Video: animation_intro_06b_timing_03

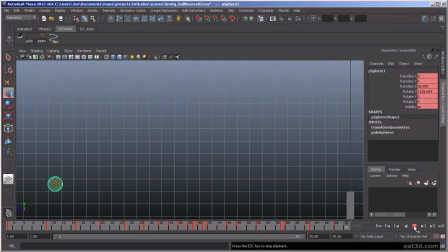Okay, I just wanted to go over a couple of the changes that I made real quickly offline. Um, I added another bounce here at the end. Just felt like it wasn't. Uh, it just felt like it was missing one more bounce.
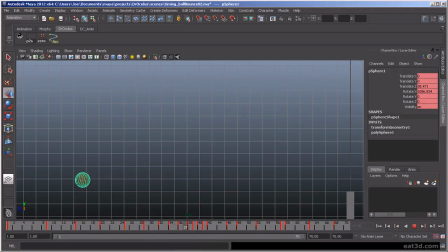And on this bounce here, it only had um, basically it went from one frame from that pose to that pose.
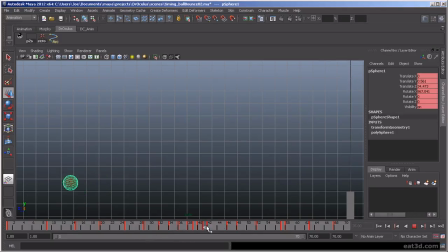I added an in between in there just to soften it a little bit. It was just looking a little bit too hard and fast for me. It was kind of popping and catching itself. And I also just added a little more rotation
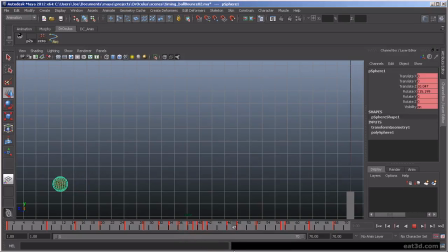on the roll here because it felt like it was sliding a little bit to me. Um, and that's basically all I did. Oh, and I also went through the wide translation
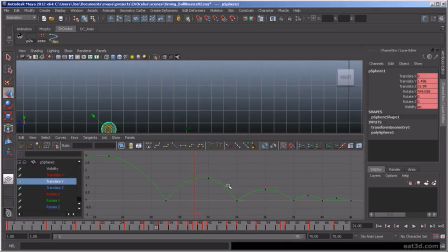here and just rounded out the curve a little bit. It was a little looking more like this before uh, in the arcs, so I just kind of rounded them out a little bit and gave it a little bit better of a feel for it.
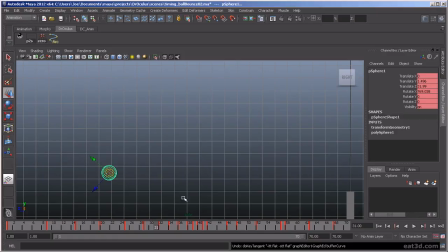One thing I wanted to call your attention to as well is I use something called the KM player, and I'll load it up for you right now. This is it.
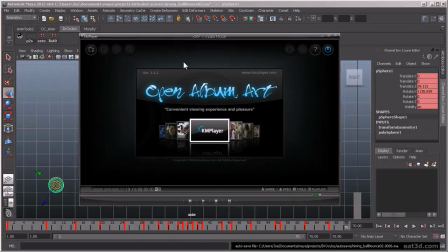And what I use it for is a way to kind of reset my brain when I'm working on animation. And, you're looking at it for so long, it can be really difficult to see mistakes.
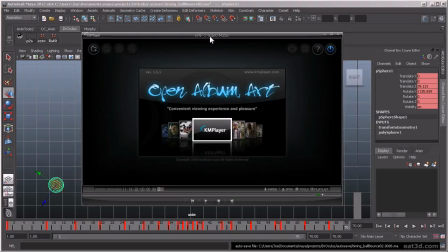And this is actually a tool, this is actually based on a technique that I learned many years ago in illustration on kind of how to do the same thing. You're working on an illustration or a painting for so long, or even a drawing. Sometimes you can't see issues with proportion or composition.
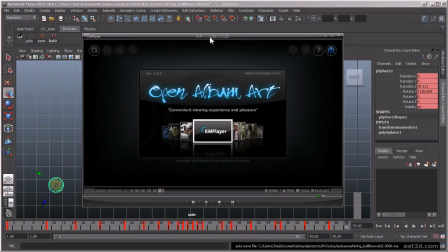So what they used to do is you'd hold your artwork up to a mirror, and you basically getting a reverse angle on your image, your project, your art, whatever it is, kind of resets your brain,
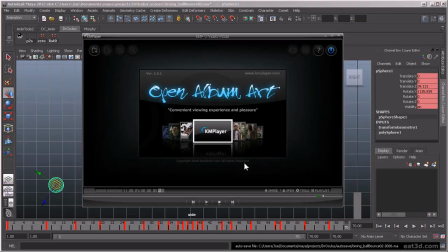and all the problems seem to really pop out at you. So I kind of do that with my animation as well. So I'm just going to just do a play blast here real quick.
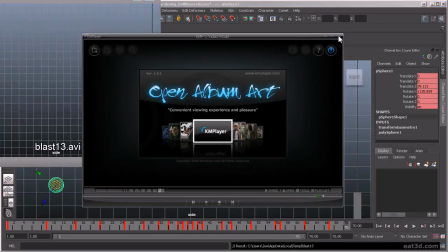And that's going to open a different program, which is the VLC Media Player that I sometimes use as well.
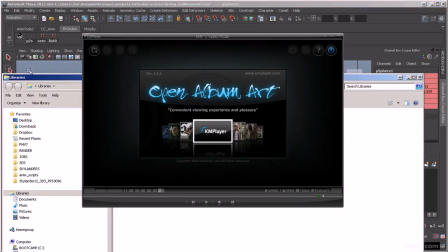So what we do to switch your default playback, move this out of the way.
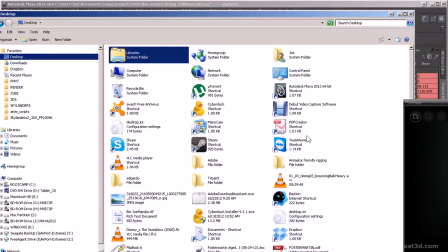What you would do, it's not an option in Maya, which can be pretty frustrating when you're trying to figure out what to play back.
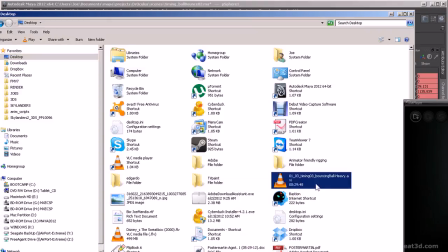Pick a movie file. There's an AVI right here. You go to Open With, choose Default Program, select the KM Player.
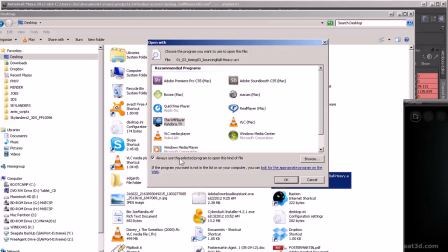Make sure this is checked. Always use a selected program to open this kind of file.
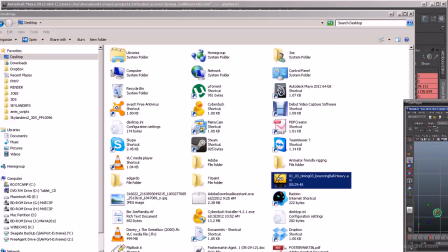So that way when you're play blasting over and over again, it's always going to load up the KM Player.
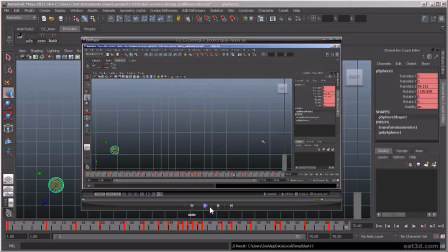So here we have the animation.
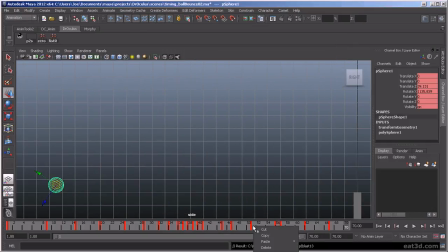Oh, that was the other video. Sorry. Let's go back to that play blast again and load that up.
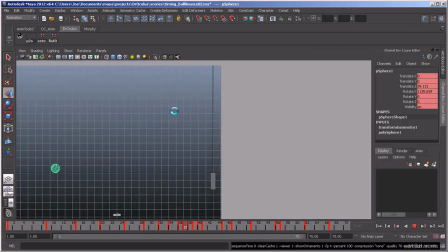So now we just switched our